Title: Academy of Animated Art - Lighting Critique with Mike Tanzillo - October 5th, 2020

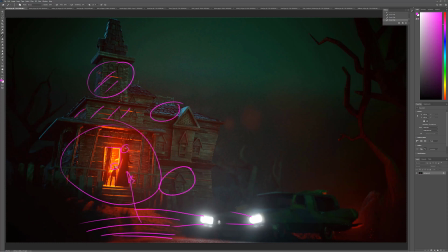995s
Like over here, you see it popping through. Over here, you see it popping through. I really just want to isolate it to this region. That way you can allow all of this to get dark and really get in there. This is cool back here. Spatially, I feel like this is more in the foreground. I'm confused because like this feels a little out of focus.
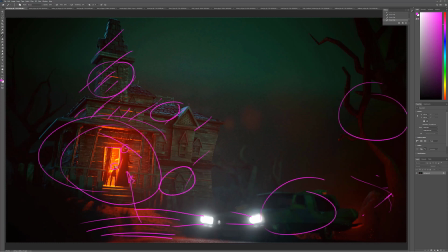1014s
This feels in focus. That feels out of focus. I'm not quite sure where these are living in the space. These feel like they're closer to the camera and therefore should be out of focus. I love the little bits of blue light that we're getting, like the up on the shingles and up around there. Really, really, really good stuff.
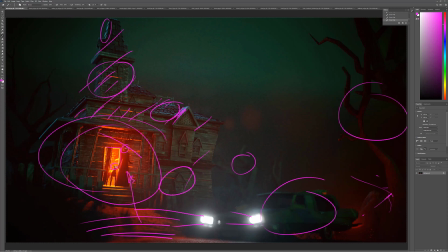1031s
But that would be my big takeaway was just like too much bleed on the orange, darken around here. Get some more variation in the sky, maybe. Like it's nice that it's varying down here, but get like a little bit of touch more as you're going across. Maybe I would make it darker over here to allow it to go like brighter that way.
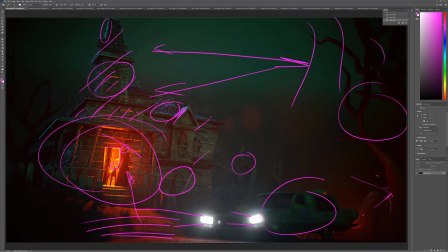1053s
And then if you can, check out some reference on how headlight shape is on the ground. There's like a very specific like kind of pattern that it would be kind of cool to mock up down there. But really, really cool stuff, man.
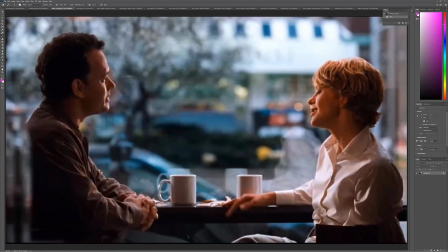1067s
Good progress here, Ashley.
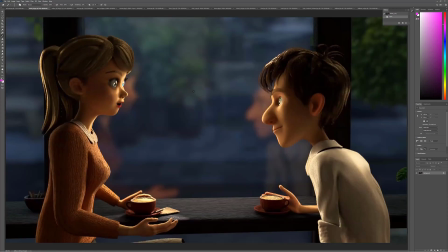1070s
It looks like you're going a little bit darker, a little bit more nighttime out here, or dusk-ish,
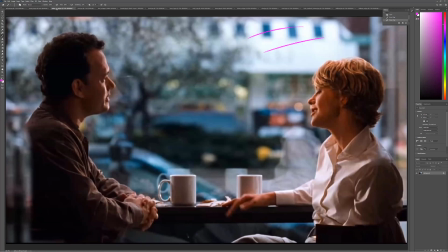1078s
because we're not seeing like this type of brightness out there, which is nice.
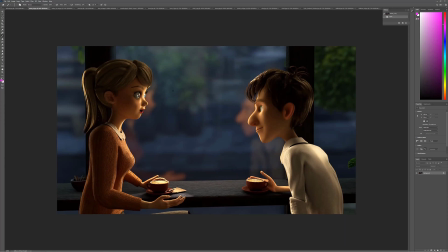1086s
So I guess that means that the light coming in now is an artificial light source. And if that's the case, I would like to see it take hold more on the table, because like the way that you do lighting in a restaurant is to kind of like in an actual restaurant,
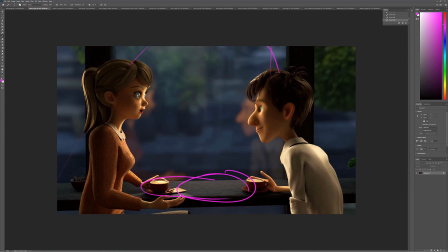1099s
remember restaurants when we used to have those, is that they will shine down and kind of create like these pocketed areas for people to be in, whether they be tables or like in this case bench seating or a bar. And I see a lot of light like hitting their hands and the coffee cup in here, but just like it's just not reading on the table as much.
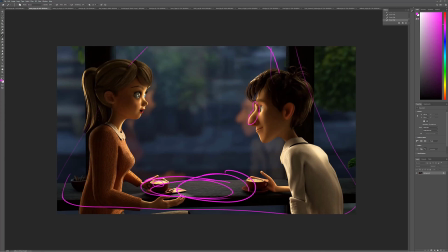1117s
This is nice on them. He's got some like weird reflection thing going on there. It's nice on his hair. But that being said, there's a lot of contrast between what's happening here and then these fill values.
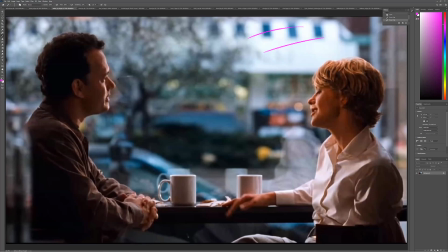1130s
I guess we're seeing that there. All right, I'll let that one be.
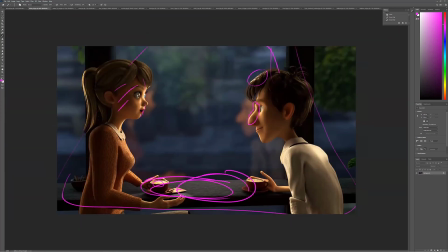1136s
But this light back here is a little bit bright. This one here. So I would say the biggest ones is if this is artificial light shining down, make sure we're seeing it in other places, like especially the environment. If it's outside light coming in, make sure it's like we're seeing it more on the environment. So one of the two things there.
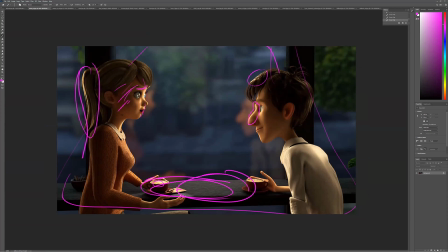1158s
You know what? I would still lower like maybe up the fill a little bit in here to kind of get this to read in a little bit more. Watch out for whatever is going on right on the bridge of his nose there. And we can do some eye adjustment stuff later, but I want to get this that stuff really working in place.
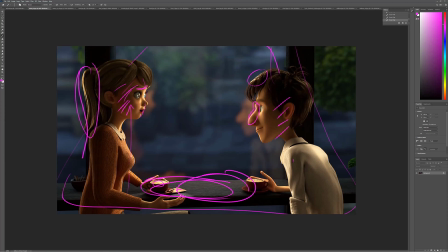1174s
Yeah, you know what? Instead of fill light, it might just be like a little bit more bounce light coming in here on them. And then this is a little bright back here. Keep the super brights on the inside of them because you really want all of the attention to be here to here.
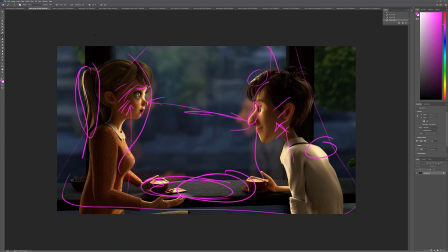1188s
Yeah, I think that's good for the next iteration. And then let's see, is this the last one? Let me get my thing out of the way. Yeah, Dani.
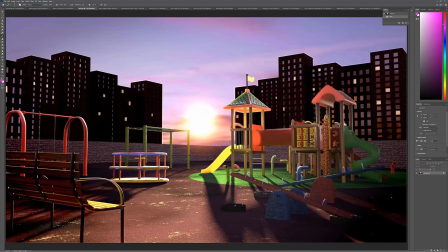1197s
Last iteration. Cool stuff with the windows. That certainly helps out a lot.
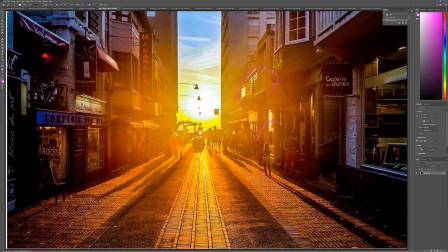1202s
Looking at the reference, you see it in like some pockets here, but some of them aren't showing a lot of reflection.
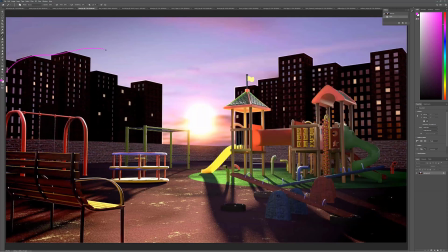1211s
So it's almost like the way that we're like uniformly seeing them up in here, and especially this side. It may not quite be right. And also you're doing a thing where it looks like you're mixing the reflections with like lights being on in there.
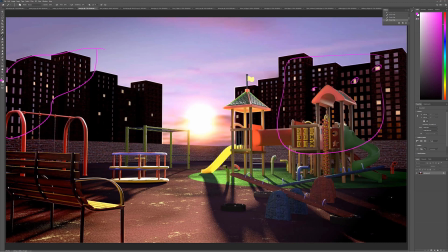1229s
I would really do one or the other, because if the reflections are going to be that bright, you wouldn't see the light behind them as much. And then I would fill these in just a little bit more.